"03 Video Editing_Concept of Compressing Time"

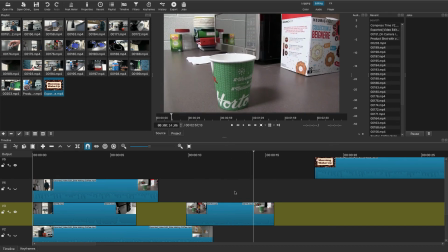Takes the sugar, and I'm going to pause it and stop it there. I'm going to give it a little bit of natural time after he leaves. Maybe a bit more. I'm going to hit S to split that, and I'm going to get rid of the end, because all the end is just an empty coffee cup.
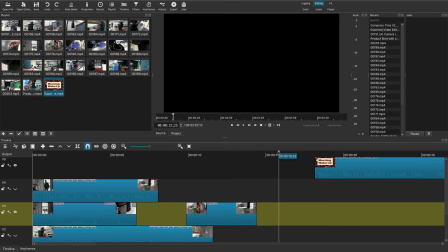I don't care about it. All right? So let's look at how the sugar part looks. Hand enters, takes the sugar, leaves, and we've got a little bit of pad on the end where you see the cup.
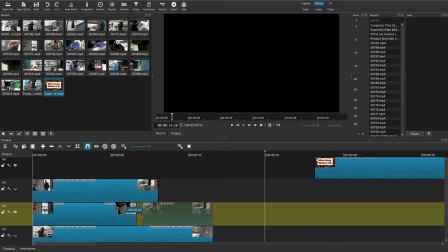Okay, now I'm going to put those two together. I'm going to show you what they look like when I play just those two clips.
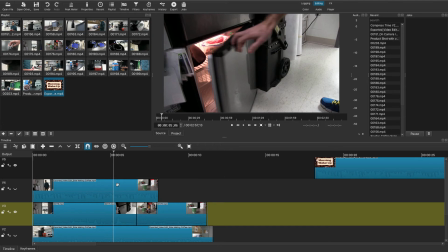Does it feel somewhat natural?
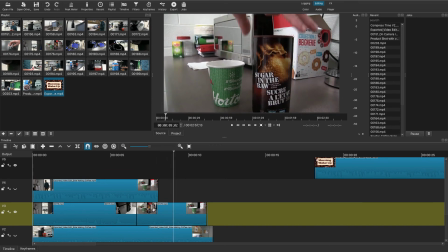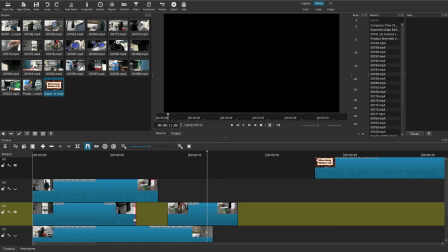Okay, so what I would suggest is let's drag out. Remember, it's non-destructive editing, right?
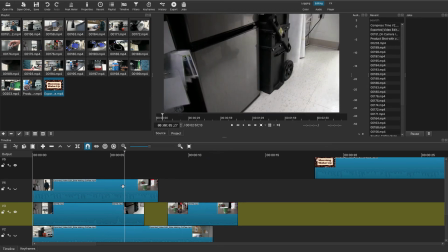I'm going to drag out and give you a little bit more of Elsie after he leaves the fridge.
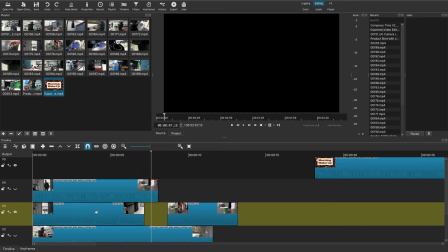So there, I'm going to use that. I'm going to drag that over. And I'm going to give you a little bit more now of Elsie before he gets to the fridge.
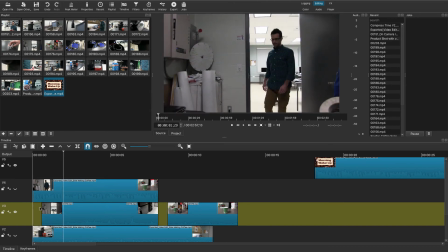I'm going to show you the difference. He walks in. Okay, so we clearly see him walk in. It doesn't feel rushed.
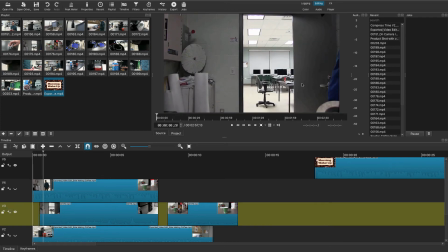I'll give you a few more frames before he walks in. Walks in. Nice pace, right?
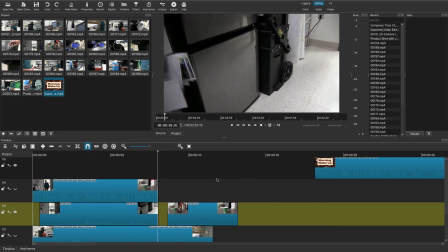See him enter, gets the cream. He leaves the frame. We have a few extra frames, and then he's going to arrive and get the sugar.
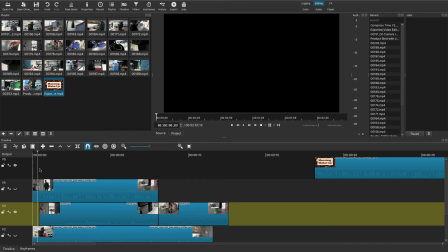So let's see if it feels natural when we play these two back together. It doesn't feel rushed. The pace of the video isn't like a manic pace of, let's get the cream, let's get the sugar. A little bit of natural pacing.
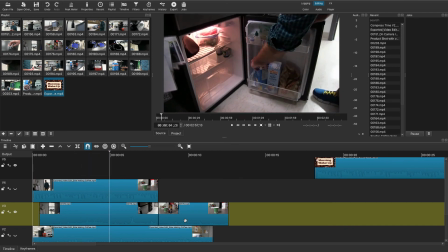Walks in, kind of natural. Gets the cream. Leaves the scene.
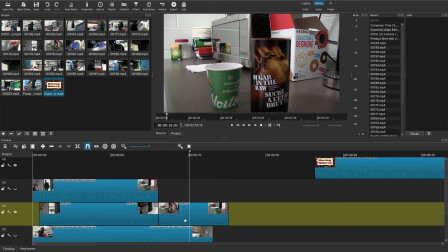Got a little pause there so it's not feeling rushed, and he leaves. Okay? Now let's get rid of all the frames just before he enters the frame.
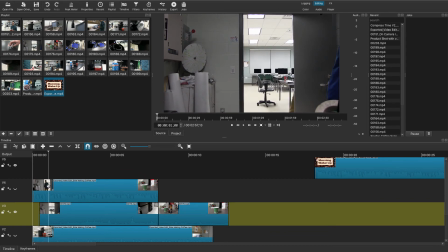So that felt to me pretty natural. Okay, so you can see his foot there. I'm going to just trim this here now, this clip. Split it. Get rid of the beginning. I'm just going to show you the difference, how this affects the pacing of the video if I cut it too tight.
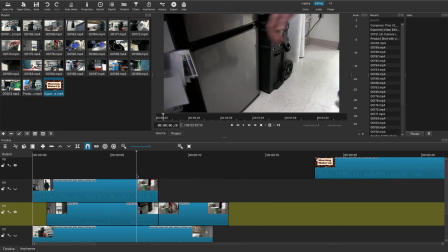Get that foot out of the frame, and I'm going to cut it right away. The hand out of the frame, bam. Split that. I'm getting rid of those frames. That sort of relax. It's almost like negative space in the design. It gives my eyes, me as the audience, a chance to adjust to what's happening next. Okay, I'm going to go to the sugar scene.
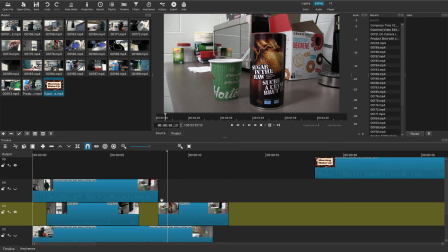His hand's not in yet. Look at all the frames I have here before his hand comes in. And I'm going to pick it up right as his hand comes in. Right there. Okay, split that clip. Get rid of the
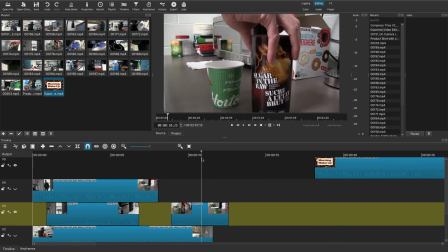visuals at the start, and I'm going to take the sugar out of the frame, and I'm going to cut immediately.
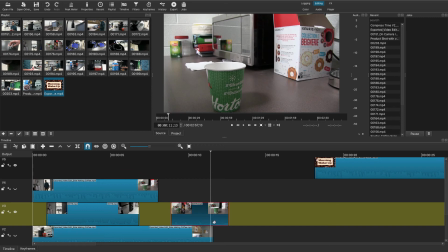So I'm rushing this scene, right? That's the point I'm trying to make, is don't rush it when you edit on action or edit when someone comes in and out of frame, when we're compressing time. It doesn't mean you're rushing the scene. It means you're cutting out the unnecessary stuff, and you're shortening the scene naturally by doing so, by using different angles.
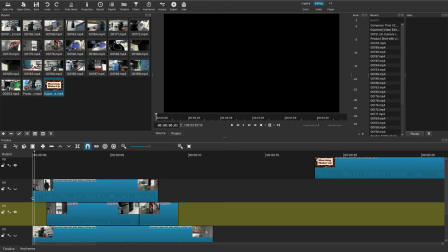So let's watch it now and tell me, do you think it feels a little bit rushed?
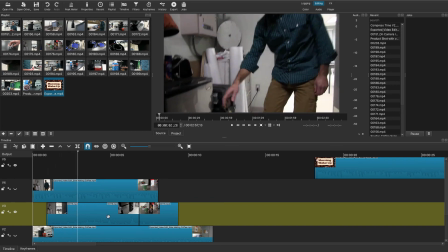Okay, He walks in right away. That one's a little harder to tell.
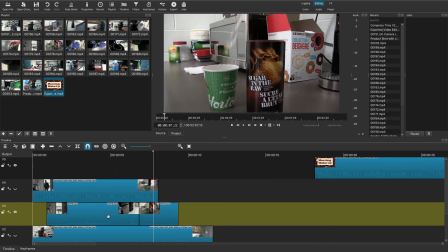Gets the cream, gone. Oh, see how that feels rushed? And suddenly he's right at the sugar.
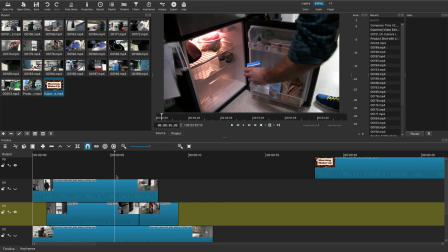Okay, I've compressed time, but I've compressed it too much. It's unnatural that he'd be there that fast.
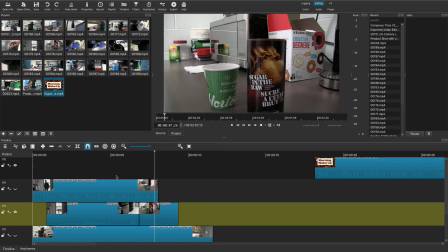Cream, sugar. He's there right away.
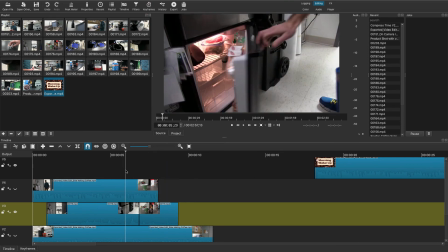Okay, so I don't really particularly like the flow of that video right there.
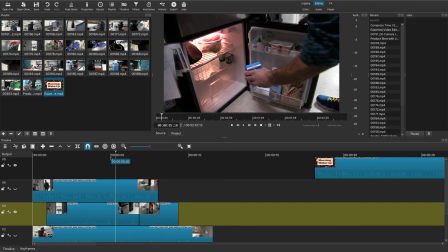It's just not natural. And compressing time should be transparent and natural to the viewer. So that's your objective when you edit the rest of this. I'm going to do another tutorial on editing on action,
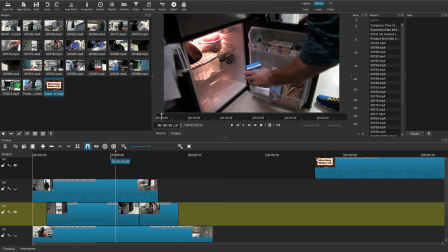which is the part that's really going to help you hide your edits and make this whole scene flow beautifully.